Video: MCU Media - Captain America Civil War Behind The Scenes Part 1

Marvel has made a concerted effort to help Sam Wilson evolve into an Avenger.
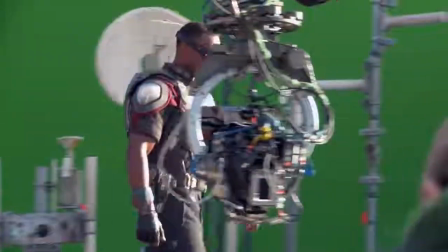[8:14]
It's great. I love my new suit. I got my little splash of red. I got Tony Stark-arized.
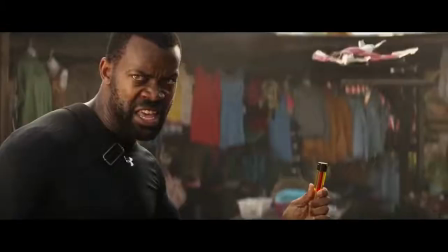[8:19]
Yeah, he high-tech'd up my suit. And I got Red Wing.
Thanks, Sam. Don't thank me. I'm not thinking that thing.
What I'm holding is the scale model of Red Wing.
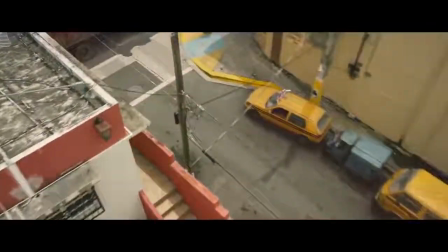[8:32]
A lot of the flying around we'll be doing with CG, but when we go out on set, we like to have lighting reference.
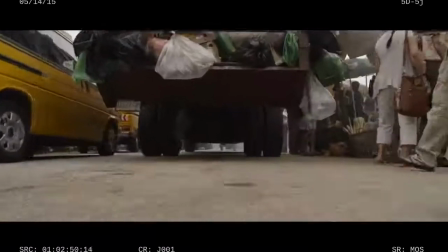[8:37]
So we'll shoot a shot with CG Red Wing.
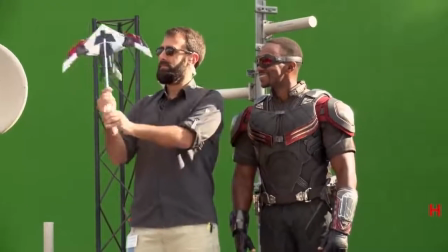[8:40]
You won't see any Red Wing flying around, but afterwards we'll walk in and then pretend like we're flying Red Wing with the model on the stick.
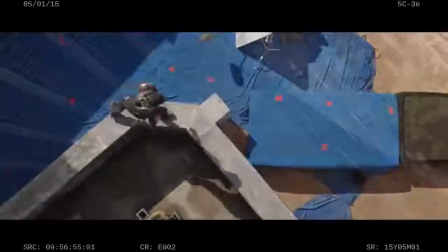[8:47]
And then when it appears in the theater, it'll look real. I got my new jetpack.
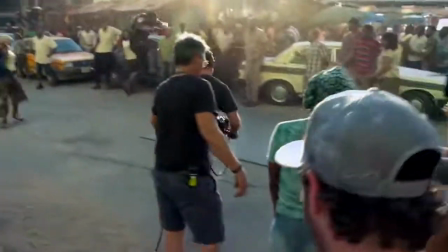[8:53]
Like, there's nothing, you know, natural about flying for a human. Man, it's so annoying that you guys won't let me fly. But, you know, I could be doing worse.
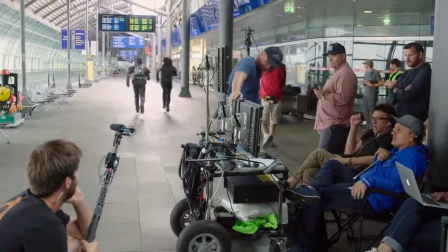[9:04]
I could be a superhero that runs, and I'd just be running around all day. I'm so tired.
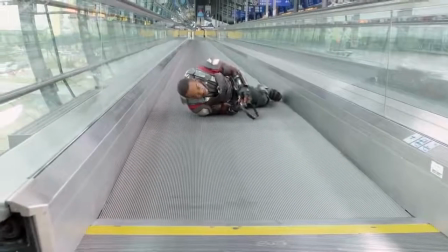[9:11]
How many takes of this are we doing?
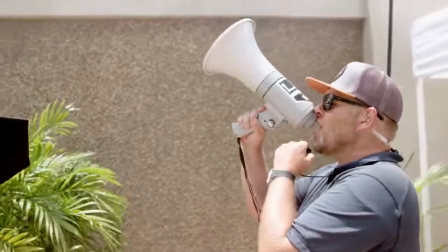[9:15] Action, action!
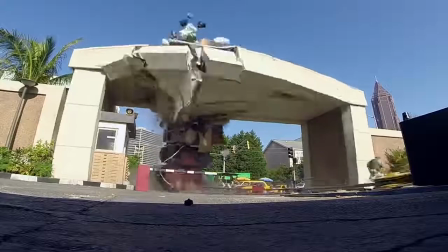[9:20]
There's a giant set piece that opens the film in Lagos, Nigeria. which is a lot of fun.
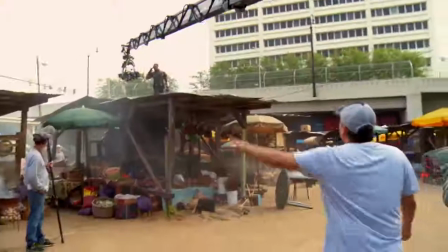[9:25]
Our amazing locations team found this back lot, essentially, where we built Lagos, Nigeria, which wasn't an easy feat.
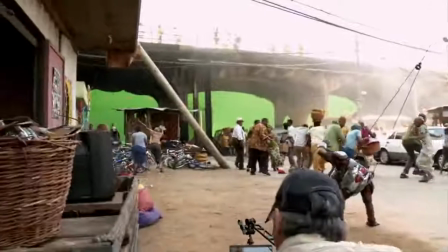[9:31]
When you're able to film in places that are a 360 degree real environment, it allows the cameraman a lot more freedom as to how they frame shots.
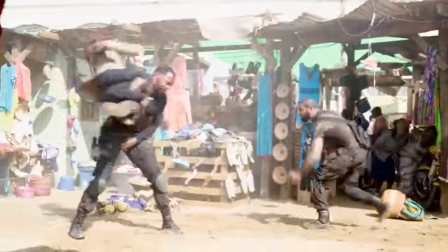[9:40]
It allows the stunt guys to really build things in an environment that's real,
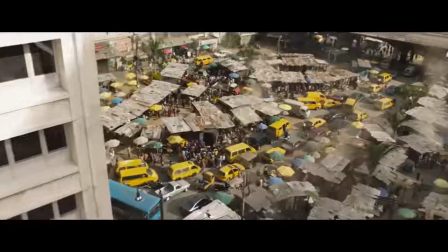[9:44]
that gives them scales, so that when you see the film, it's really going to feel as if you've gone to Africa.
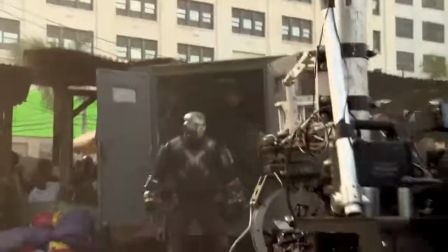[9:50]
Where we at? We're back in Lagos. We got Crossbones doing his thing today. Frank Grillo in the house. I thought this would be a great opportunity to have just an unapologetic,
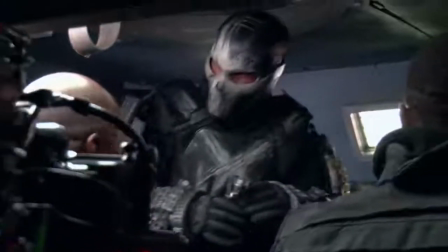[10:05]
murderous, venomous villain, who could kind of stand his ground with these superheroes.
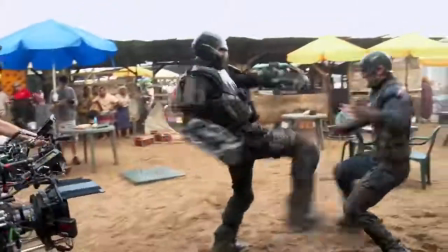[10:10] Sorry, I don't work like that anymore.
Get me another superhero. I'll bang him up, too. When I saw the costume, I was excited.
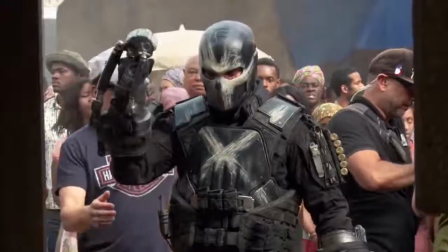[10:20]
The look of it was kind of post-apocalyptic. It suits the character, like when I get in the suit, I feel mean. I feel angry. You know, Rumlow has a history with Cap, and when they get to the point where they are about to apprehend him...
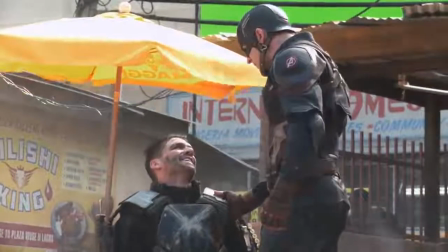[10:38] You know, I know you. You pal, you buddy, you bucky.
Rumlow blows up a bomb, trying to blow himself and Cap up. Luckily, Scarlet Witch is close enough where she can contain the bomb with her powers and get it away from them. but it ends up killing a few bystanders.